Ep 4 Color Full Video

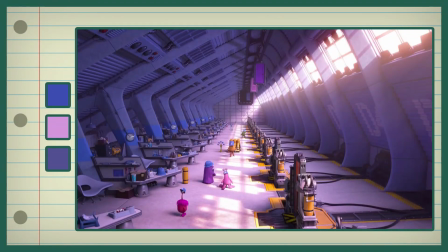1724s
That nice soothing purple with some blue, The purple here really gives this scene that magical feel. It's that big reveal, the scare room. It's what Mike has been waiting to see his whole life, and him and the other kids just can't believe how pretty it is.
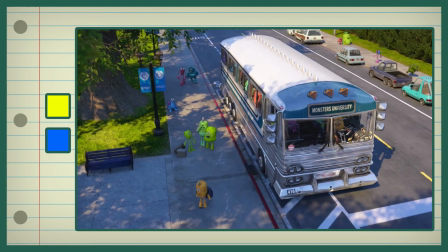1741s
Now, fast forward several years. Mike is arriving in a different bus to his first day of Monsters University. The bus is gray, the world is less saturated and less magical looking. The color scheme is a lot more analogous and mundane. The cars across the street are all gray or blue just to not contrast.
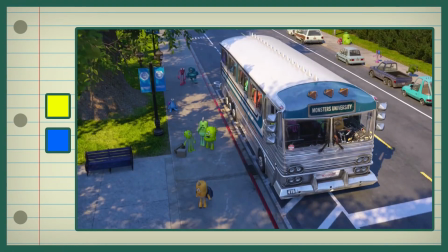1761s
Even the angle we view this bus at is higher as opposed to lower.
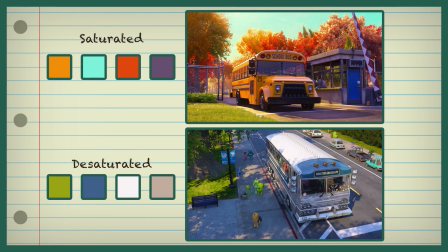1764s
The two scenes being compared perfectly encapsulates how shitty and not magical adult life is. It's such a small touch, but tells a lot with just visuals. And I know the angle that I was discussing before, that's actually more of a compositional tool, but I still think it's really interesting to bring it up here.
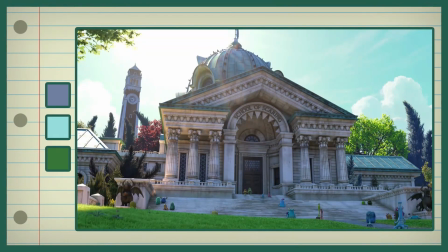1782s
This shot, essentially the counterpart to looking up at the Monsters, Inc. building, is a lot more tame.
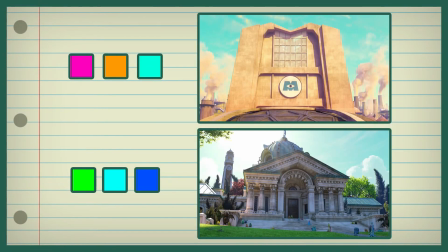1787s
Still beautiful, very colorful and pretty, but with a very analogous color scheme. blues, greens, a little yellow but not much. Everything to make something feel more settled and natural, less magical and new.
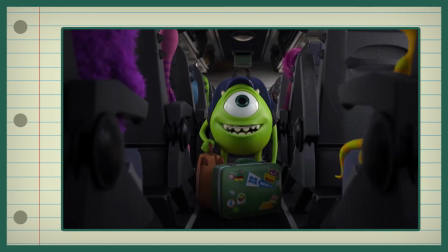1800s
Hell, I mean, even look at this scene of Mike getting off the bus. Everything is so gray and toned down compared to the childhood shots.
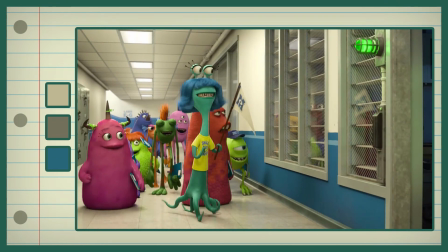1807s
Here is a counterpart scene to that first scene of the kids seeing the inside of Monsters, Inc. Before, everything was dark and mysterious.
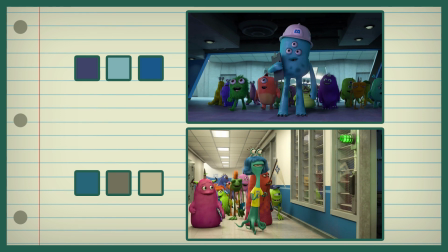1815s
The blue and the purple only emphasized that. Now, Mike is an adult and knows more about life. The mystery and the intrigue just was sucked out of him. He's essentially not in the dark, if you want to put it like that.
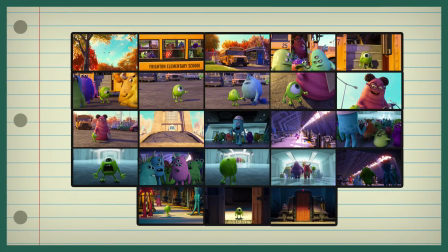1827s
The scene is lit with a bright, almost colorless light. See, stories can be told with just still images and a good use of color. Color can be used as the major tool or play more of a support role to the main story. Either way, it will help you express your intent. So I have a few more examples, but these are more dedicated to the characters themselves and how
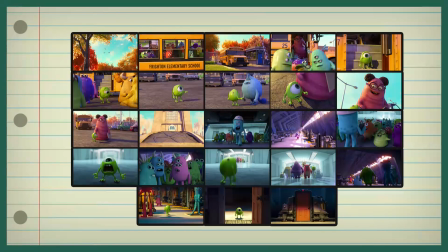1846s
their colors interact with one another and what that can tell us about their involvement in the story.
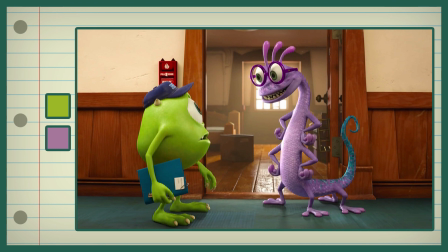1850s
This is Mike and Randall's first interaction in Monsters University. In the movie, they begin as friends and roommates, but of course we know by watching Monsters, Inc. that Randall is the eventual antagonist. Randall's naturally an antagonist to Mike with his instant contrast to Mike's green skin.
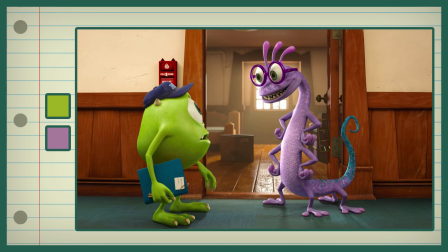1866s
Their complementary scheme implies a sense of competition or contrast in character or personality.
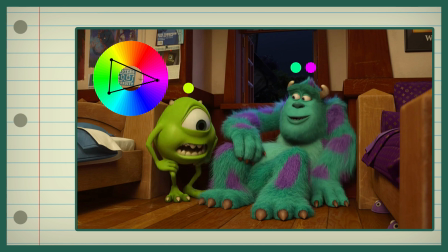1871s
Here, however, we can see Mike and Sully having their first one-on-one interaction in the movie. We can see here that the hue of Mike and Sully combine to create a split complementary scheme. The difference between a complementary scheme and a split complementary scheme is that a split complementary is more balanced and harmonious,
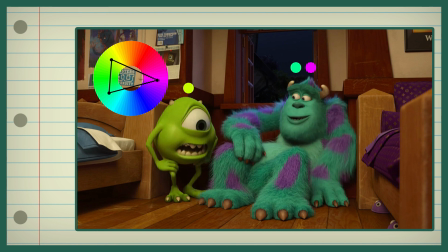1887s
whereas Randall is the complete opposite of Mike and therefore is his nemesis.
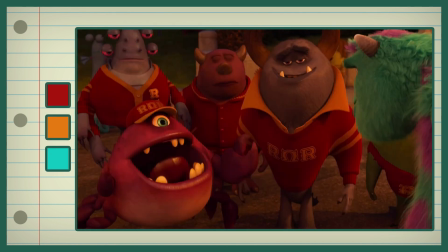1892s
So here's a scene where Mike and Sully go out to meet with fraternities about potentially joining them. They give the main fraternity house a bold red and yellow to help show how powerful they are, two strong warm colors.
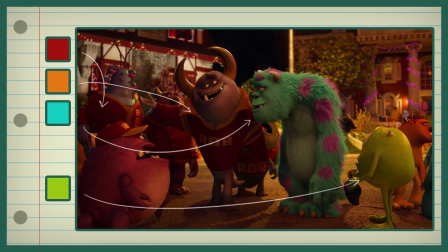1903s
The teal of Sully is a complementary color to the red, making him stand out amongst them the most. Mike actually has no color relation to these guys, which for a while kind of boggled my mind a bit as to how they wouldn't have them interact with him color-wise.
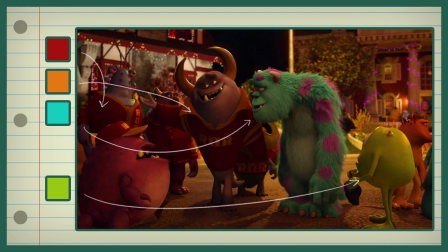1917s
That being said, in just the next scene, the frat leader gestures towards the fraternity he thinks Mike should join, the losers of the school.
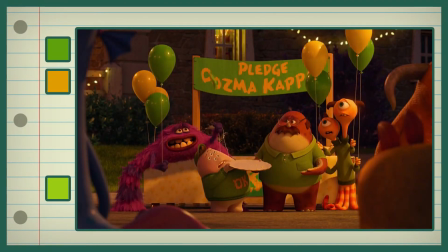1925s
And sure enough, it's green and yellow, where he would fit right in. So I hope this gave you all a good glimpse at how color can be used for your storytelling. Whether it's making viewers subconsciously feel like someone is a future antagonist, or making two friends feel like they match one another in a world, color can be used for all of that.
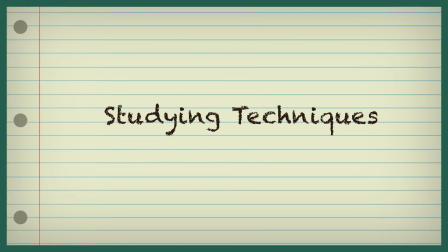1942s
Studying techniques. We're finally nearing the end here. I hope this info will be useful for some of you out there.
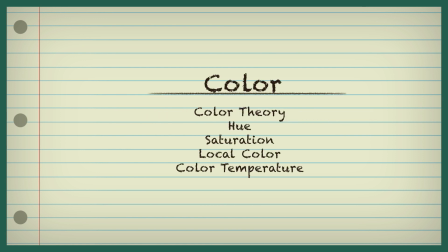1949s
The majority of what we've discussed in this video, color schemes, color theory, storytelling through color, etc., will more than likely need to be explored through personal experience and practice and application. Try to take some of what I've discussed and directly apply it into your work, or at least consider this knowledge when in the early stages of developing an image.